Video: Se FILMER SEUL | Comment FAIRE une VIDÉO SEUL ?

Après évidemment avoir une liste ça va pas du tout enlever les idées que tu vas avoir pendant que tu es en train de filmer, ça permet juste d'être un peu plus structuré et du coup d'être mieux organisé. Bon, maintenant on va peut-être commencer à filmer. Si je peux te donner 2-3 précisions sur le matériel que j'ai utilisé. Donc j'ai utilisé mon Sony A7 III à 100% du temps. J'ai filmé à 25 images par seconde en 4K. Pourquoi en 4K? C'est plus important, mais je vais vous expliquer après pourquoi. Si on parle un petit peu d'optique, j'ai filmé à 95% avec mon Tamron 28-75 qui ouvre à f2.8. Et pour les plans un peu plus larges, j'ai utilisé mon Laowa 12mm qui ouvre aussi à f2.8. Et évidemment, j'ai tout filmé en manuel focus parce qu'en autofocus, ça aurait été un enfer. Bon, le premier plan est assez classique. J'ai voulu faire une espèce de mood un peu teal and orange. Pour ça, j'ai utilisé ma lampe de bureau que j'utilise dans pas mal de mes vidéos maintenant.
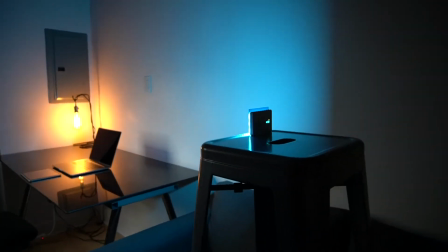294s
Et aussi pour la petite lumière bleue là que vous voyez, en fait c'est mon panneau LED de la marque Socani.
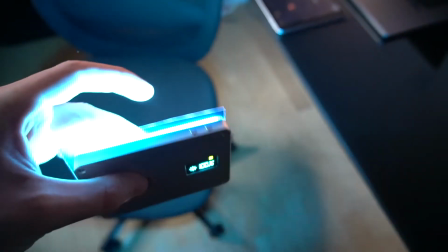299s
C'est un petit panneau LED qui me suit maintenant depuis un petit moment, que je kiffe plutôt bien parce qu'il est très simple. Il m'a coûté que 50€ et il me permet de faire pas mal de lumière grâce au petit gel que je peux mettre par-dessus. Si jamais ça vous intéresse, j'ai fait une vidéo à ce sujet.
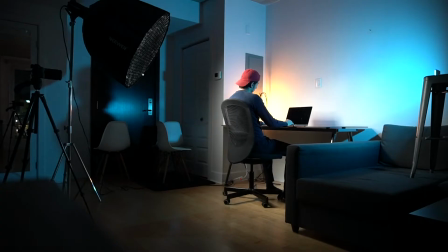310s
Ah oui, pour certains plans, j'ai utilisé une plus grosse lumière histoire d'éclairer le sujet, bah du coup moi.
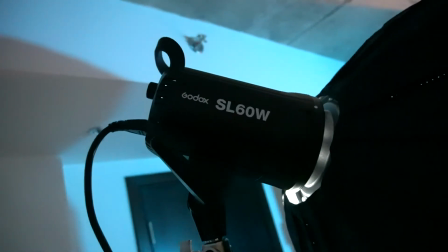315s
Pour ça, j'ai utilisé la Godox SL60W avec une softbox parabolique de la marque Neuer. J'utilise cette lumière depuis peu et je trouve qu'elle fait vraiment du bon taf pour le prix qu'elle coûte. D'ailleurs, un grand merci à Jocelyn parce que c'est lui qui me l'a fait découvrir.
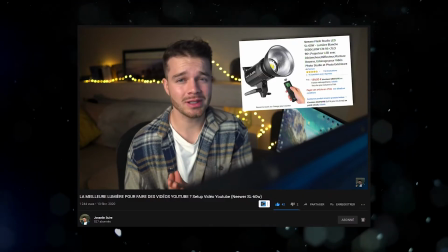327s
Je vous mets la vidéo de sa chaîne juste ici, allez la voir, c'est toujours intéressant. Sinon, pour la plupart du plan, j'utilisais absolument pas de lumière artificielle, uniquement la lumière de mon appartement et donc du soleil.
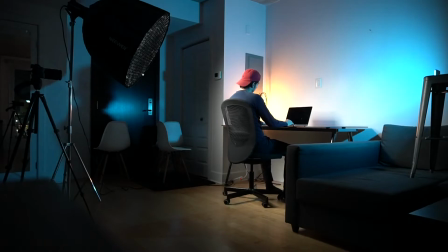337s
Ça suffit amplement pour ce genre de vidéo. Du coup, premier plan très simple, j'ai juste utilisé un trépied. J'ai voulu donner un petit peu de dimension. Alors pour ça, j'ai joué sur l'échelle avec les keyframes sur Premiere Pro. C'est pour ça que la 4K est hyper important. Ça me permet de venir zoomer dans l'image sans perdre de qualité.
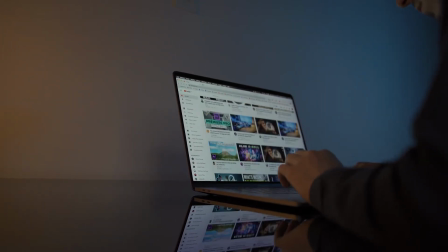351s
Si on regarde maintenant le deuxième plan, alors j'ai utilisé un slider électronique de la marque Yalangu.
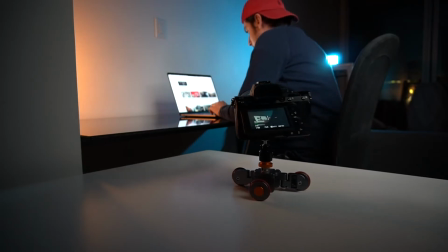356s
Donc pareil, il m'a coûté à peu près 50€. C'est pas mal pour un petit slider, ça permet de dépanner sur 2-3 plans. Bon, bien sûr, pour des projets pro, ça va être un peu plus compliqué, mais pour ce style de vidéo, ça le fait. Pareil, je t'ai fait une petite vidéo à ce sujet, si jamais ça t'intéresse. Ah oui, sur cette vidéo, on a l'impression en fait que je suis en train de regarder mon ordinateur. Or, pas du tout, parce que mon ordinateur ne faisait pas assez de luminosité pour m'éclairer sur ma tête.
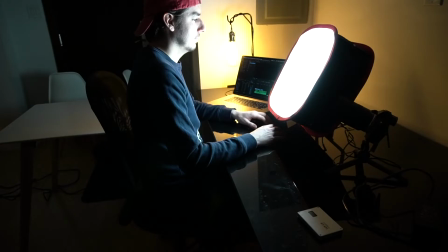377s
Du coup, ce que j'ai fait, c'est que j'ai pris une petite lumière avec une softbox que je suis venu placer juste devant moi pour que ça m'éclaire.
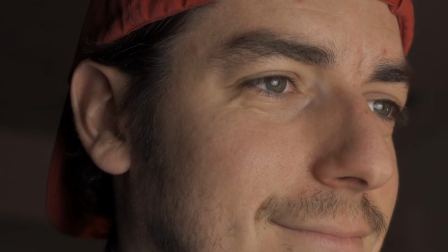382s
D'ailleurs, on peut voir ces petites catch lights qu'on voit dans les yeux, le petit truc rond, là, la petite lumière ronde que je trouve assez jolie.
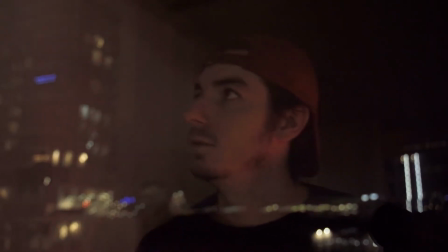387s
Et du coup, c'est pour ça que j'ai fait avec cette lampe-là. Ce plan-là aussi est assez drôle parce qu'en fait, j'ai simplement mis ma caméra sur mon trépied.
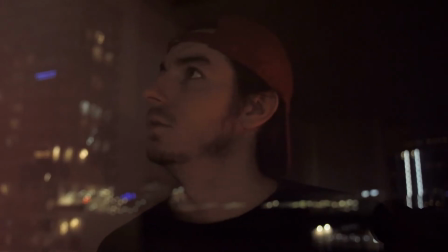393s
Et tu peux voir en fait que sur la vidéo, tu as des espèces de micro-mouvements. Ce que j'ai fait, c'est que j'ai rajouté des faux mouvements en post-production sur Premiere grâce à un preset que j'ai trouvé gratuitement sur la chaîne Cinecom.
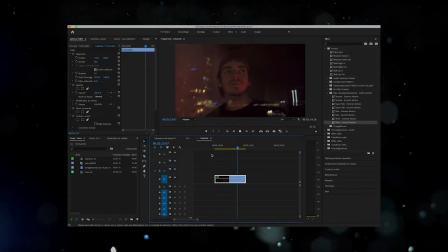403s
Un grand merci à eux. Ce que tu as à faire simplement, c'est de venir choisir le preset qui correspond le plus à ton rush.
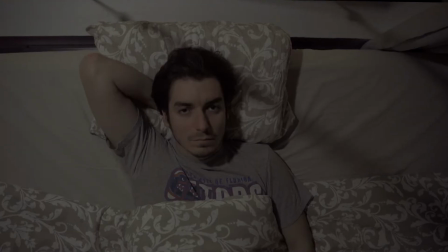408s
Tu viens l'appliquer sur ta vidéo et bim, c'est fait. Ce plan-là, je l'aime bien parce que déjà, j'ai galéré comme un malade à essayer de trouver un moyen de me filmer d'au-dessus.
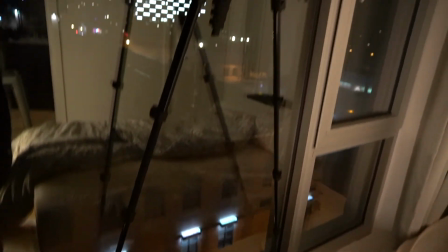415s
Ce que j'ai fait, c'est que j'ai pris mon trépied que je suis venu bloquer avec les deux pieds contre la vitre. Ensuite, ce que j'ai fait, c'est que j'ai pris ma lanière de mon sac à dos que je suis venu fixer à ma barre de rideau.
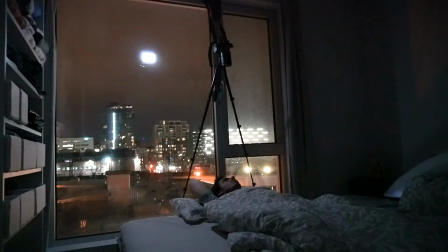424s
Et normalement, avec la balance du poids, ça te permet d'être stable et du coup d'avoir un plan vu du dessus que je trouve assez sympa. Ah oui, petit fun fact comme ça un peu marrant, vu qu'il n'y avait pas du tout de lumière parce que bah, il n'y avait pas de lune du tout ni de lumière extérieure.
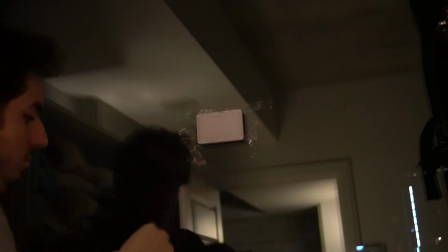435s
Ce que j'ai fait, c'est que je suis venu scotcher ma petite lampe LED sur la fenêtre pour essayer de simuler un peu cet effet lune.
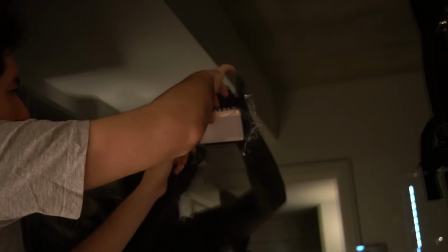440s
Donc pour ça, j'ai baissé la luminosité au maximum du panneau LED et du coup ça m'éclaire un minimum et je trouve que ça rend plutôt pas mal.
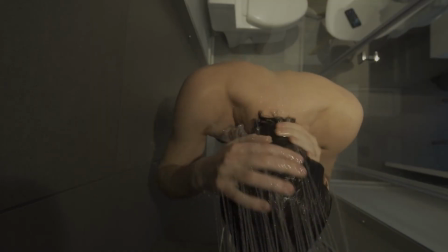446s
Ensuite, le plan de la douche. Alors celui-là, c'est clairement le plus risqué que j'ai tenté dans cette vidéo. En fait, je voulais absolument avoir un rush vu du dessus dans la douche parce que je crois que je ne l'ai jamais trop vu.
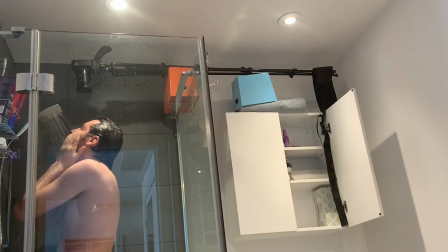456s
Et je trouvais ça assez marrant de me dire, est-ce que c'est possible de le faire? Du coup, ce que j'ai fait, c'est que j'ai mis ma caméra sur mon trépied, que je suis venu passer par-dessus la douche pour essayer de faire contrepoids,
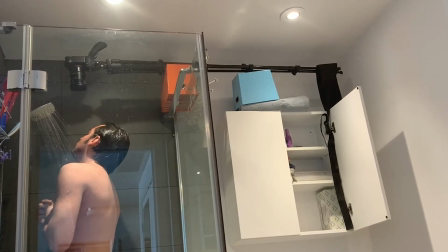465s
pareil, toujours la lanière de mon sac à dos que je suis venu accrocher avec l'espèce d'armoire qui est en dessous.
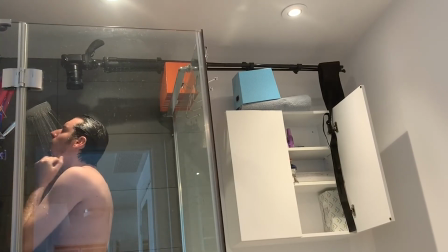470s
Ça faisait un espèce de contrepoids et du coup, la caméra bougeait absolument pas. Enfin, en tout cas, elle n'a pas bougé pendant le temps que je filmais. C'est clairement le plan le plus dangereux parce que si la caméra tombe déjà, elle me tombe sur la gueule. Et en plus, la caméra va être trempée, du coup, elle va être morte. Bref, je sais pas trop pourquoi j'ai pris ce risque-là, mais sur le coup, je trouvais ça assez marrant.
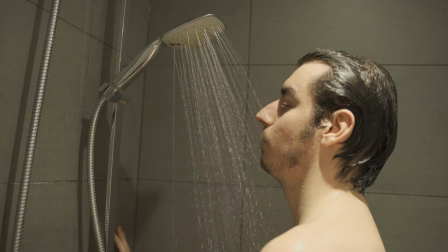485s
D'ailleurs aussi, pour éviter qu'il y ait de la buée à la caméra, j'ai pris une douche froide. Donc, je peux te dire que pour ce plan, je me suis donné. T'aimerais bien savoir hein, si je suis tout nu sur ce plan. Hein.